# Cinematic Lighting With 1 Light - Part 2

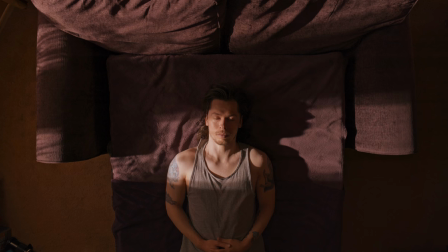In our last video, we took a look at some of the ways that you can use a single light in your video work,
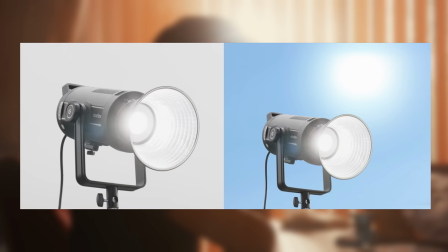with a little analysis on the way natural light works, and how we can recreate this with a single lighting unit,
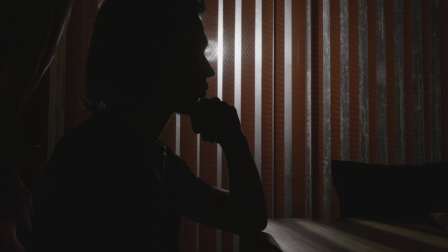as opposed to just sticking a light there because it looks cool.
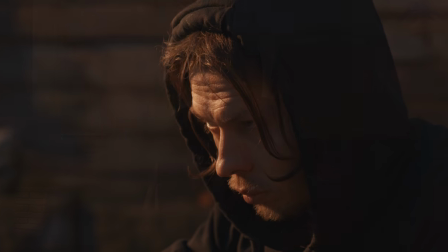So let's continue through and analyse our other clips.
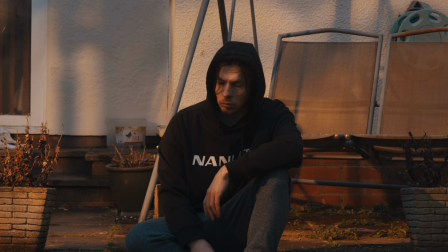For our fourth setup, we once again used a combination of natural daylight and our single lighting unit,
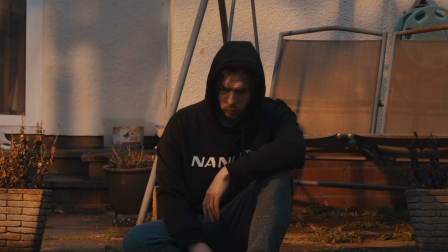this time utilising the fading light from the sky after the sun had set.
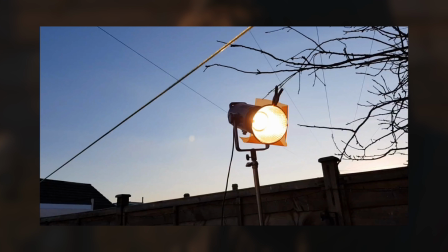By using our single light, gelled with a full CTO gel to represent the late afternoon sun,
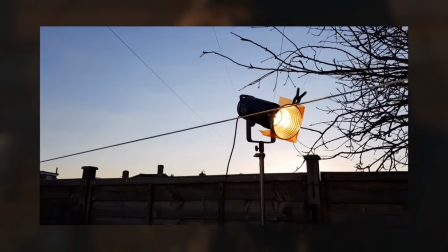just after the actual sun has set.
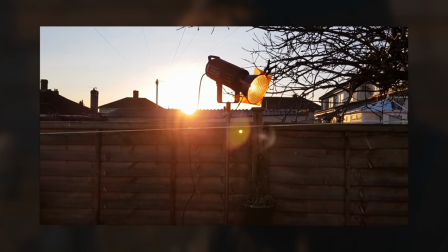We're effectively replacing the recently set sun and bringing up our own artificial sun to stand in for it,
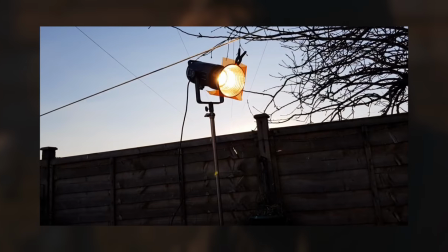while still making use of the ambient skylight. This makes for a more realistic representation of the sun and skylight together.
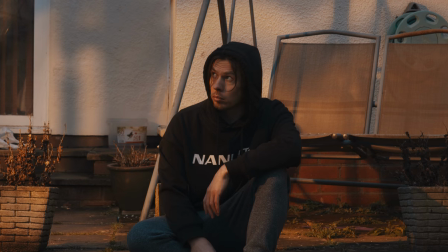We needed to work within the space constraints we had,
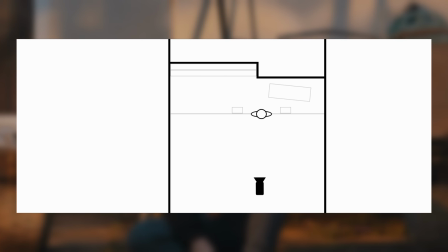but we wanted our sunset light to be coming in at some sort of angle so it didn't flatten out the image.
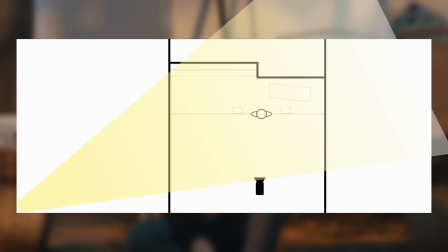So to get the angle we wanted, we needed to put the light in relatively close to the area we were capturing on camera.
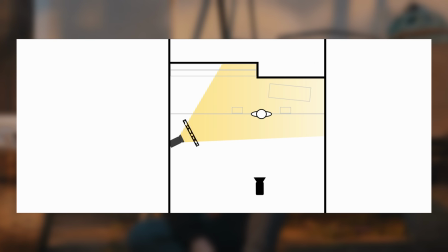We also added a DIY Kukaloris or cookie in front of our light to break it up a little and provide us with some shadow patterns,
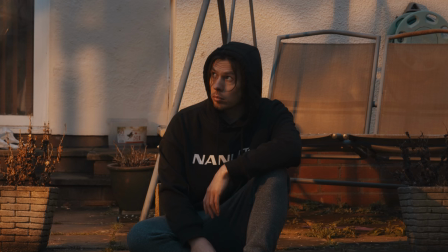placing it in such a way to make this previously bright wall a little less flat and to just make the image more interesting and less harsh than just
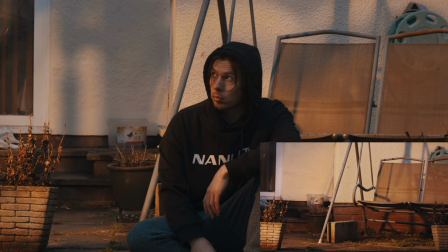a straight hard light would have been.
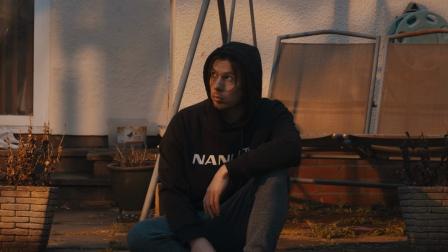You can see how the ambient from our fading skylight is filling in our shadows and these shadows are a much cooler color temperature than our sunlight helping to sell the fact that The sun is still in the sky,
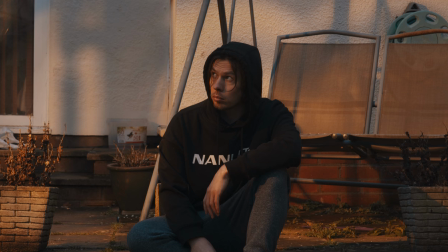rather than our own light. Now in reality, the sun is extremely far away,
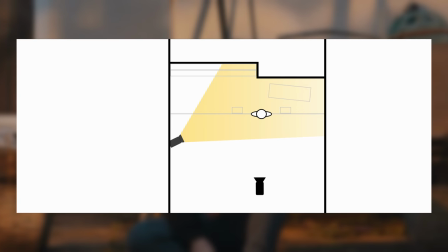whereas our light is extremely close, lighting only a small area.
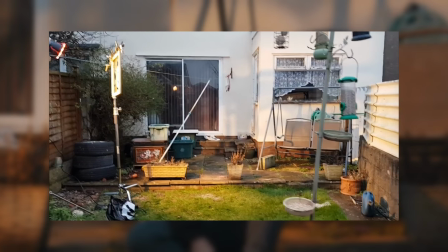One thing that helped us to hide this fact was to frame the shot only in the area where the light is hitting.
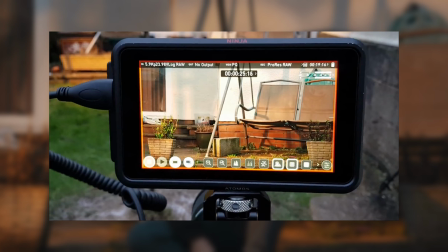By choosing this small area against a wall, rather than having a deep background, we knew our light could cover the whole area of the frame. As you can't see anything outside of the frame, your brain is just going to assume everything out there is lit the same way.
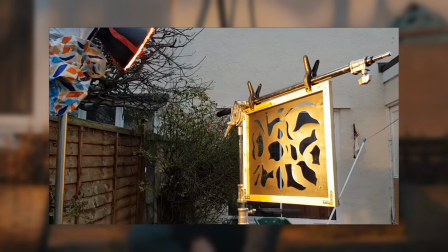Another thing that helped to make our light more realistic was the Cucolorus.
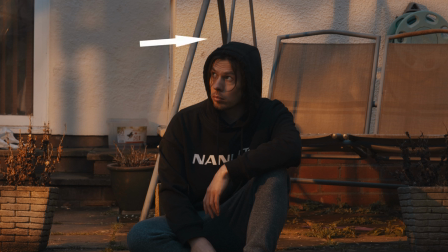You can just about see that we've got more exposure on this wall, as opposed to the back where it's a little darker.
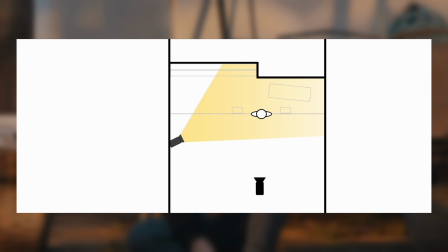This is because our light is in close so it's falling off a bit quicker.
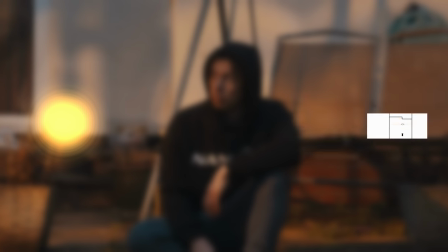The Sun wouldn't do this as it's so far away it will be lighting everything evenly.
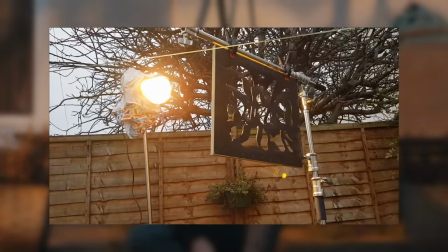Where the Cuculloris is relatively close to our light, with our light being a large source compared to it,
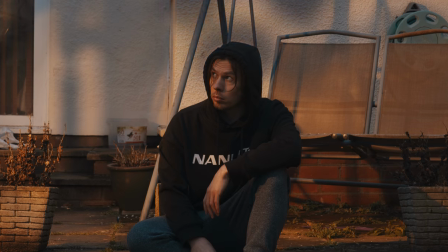some of our shadows are quite soft and subtle which is helping us to hide these changes in exposure better. But because the Kukulorus is so close, giving us these softer shadows,
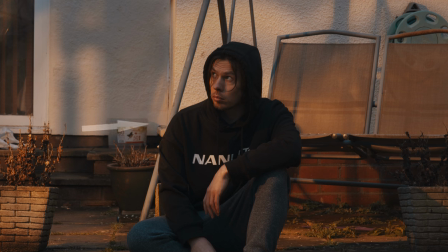it's also mixing with the harder shadows from the objects and our subject that are in the scene.
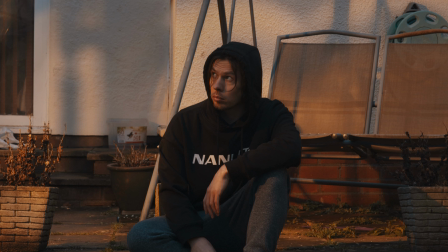You would think that because the sun is so far away, all of our shadows should be the same kind of quality, so all hard or all soft. But we do actually get this mix between soft and hard shadows in reality with real sunlight.
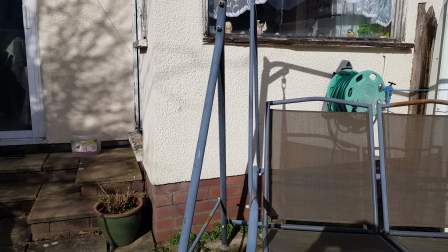Depending on how much light is being blocked by the object or how far away the object is from the surface that it's casting a shadow on.
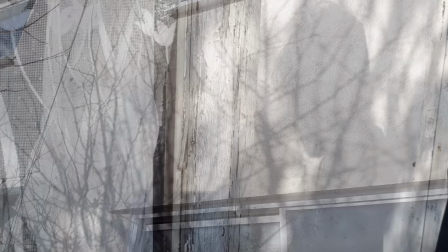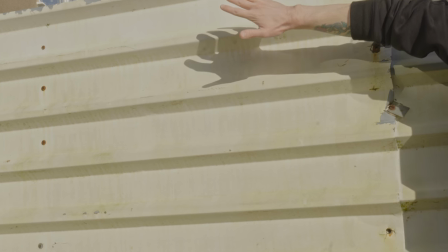You'll notice this if you make a shadow on the surface under the sun, then move away from that surface.
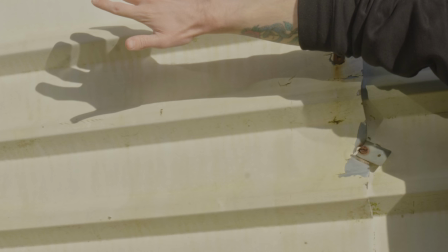The shadow will go from hard to soft, relative to your distance.
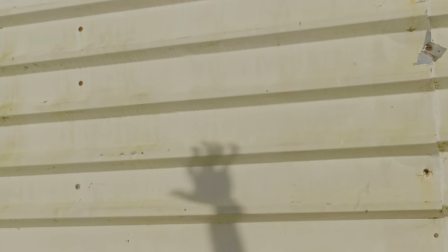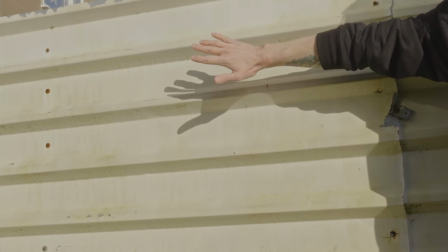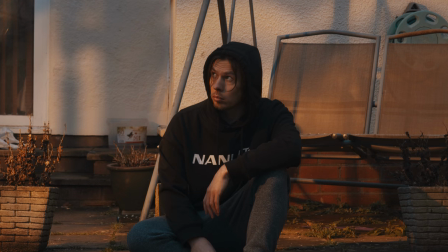So our image does make sense, as the objects our Cucolorus is representing are further away than the subject and the other objects in the scene, which are casting the harder shadows. The only real giveaway here would be the length of our shadows.
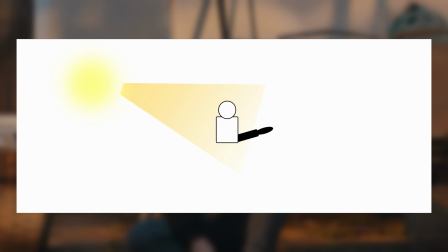When the Sun is as low as our light is, it's still so so far away from us that the shadows will be longer. Because our light is in so close, the shadows aren't being cast quite as far.
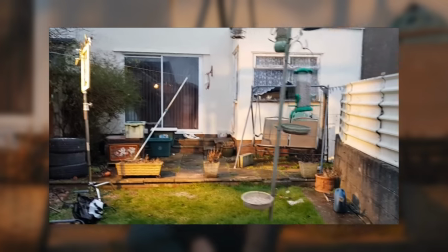By choosing to have our frame quite tight we've made this much less obvious.
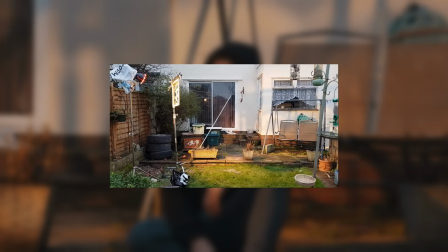But if we had a little more space it would have better to have our light a bit further back from the scene.
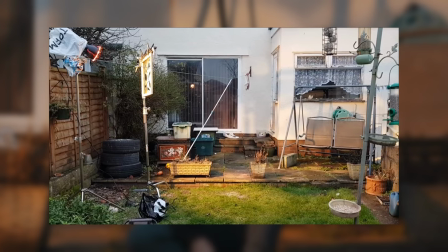These sorts of things are always something to think about, on a budget, with spatial constraints,
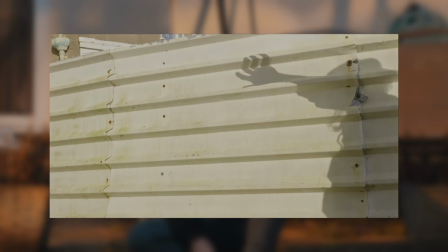shooting with a single light or otherwise, because it helps you to gain a better understanding of the way natural light works.
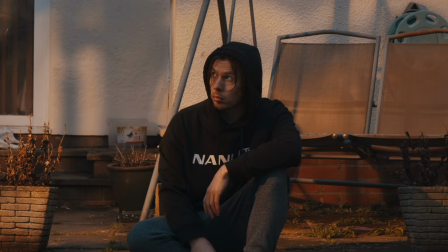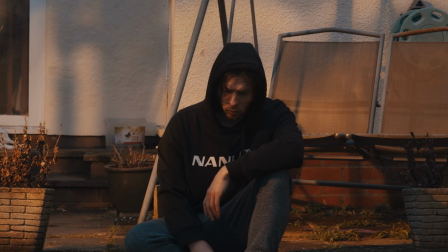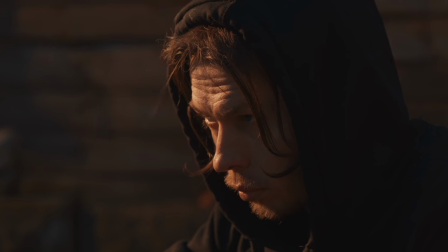For the close-up we just removed the Kukulorus and
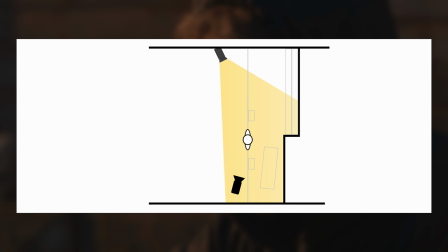went for a hard upstage key with our Godox. acting as the sunset light. You can see how our ambient skylight is filling in the shadows on the other side of the face. The contrasting colour temperatures make it for a more realistic representation of the sunset.
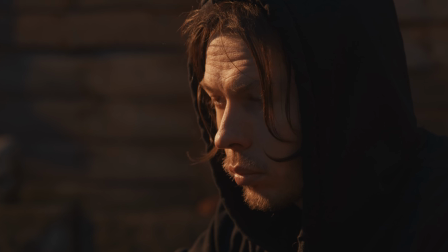Now using fading daylight for this sort of thing is a tough one.
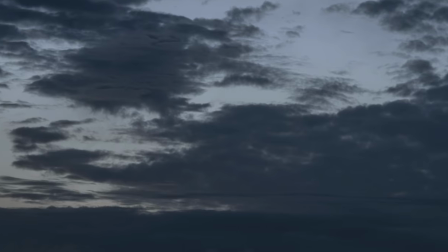You're going to struggle to get many shots when the light is quickly getting darker and the temperature is getting cooler.
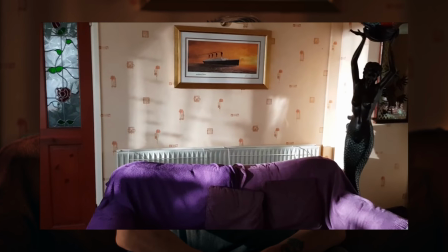A more suitable way to use this technique would be to shoot with a powerful
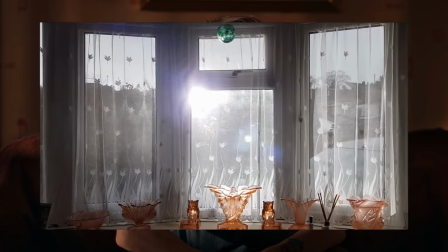light during the day when the ambient light isn't changing quite so much.
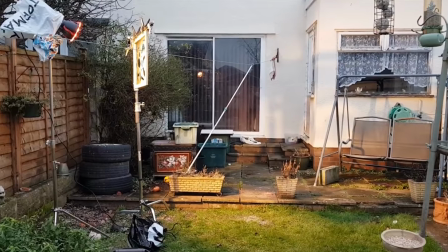But if you're on a budget and can't afford a more powerful light,
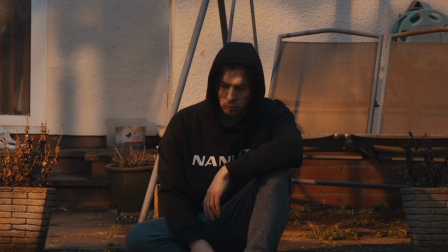this sort of thing can be a lifesaver if you only need a few shots and you plan it well.
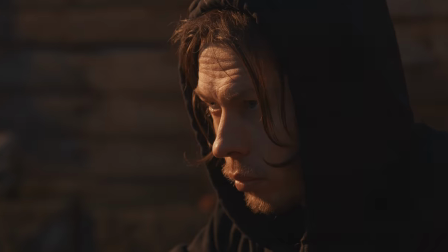Not to mention it's just good practice and a great way to learn about light in general.
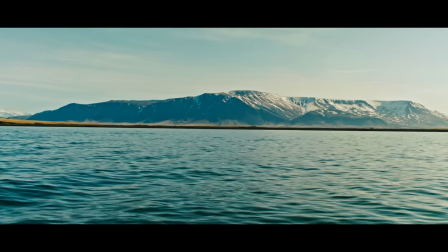Just a quick leeway to remind you that you can grab my 21-minute color grading tutorial from my
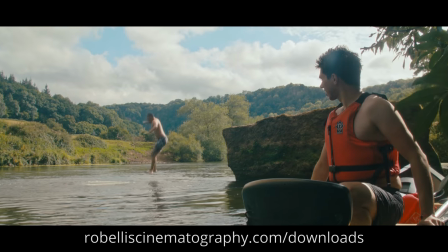website detailing the process of grading two cinematic looks in DaVinci Resolve for just £8,
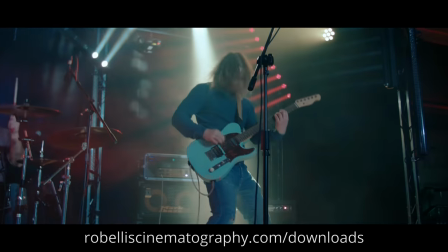along with free practice DNG files so you can grade along with the video.
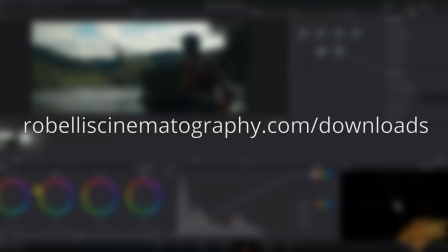And if you're looking at selling your own digital products or even just looking at building a website, check out Zyro.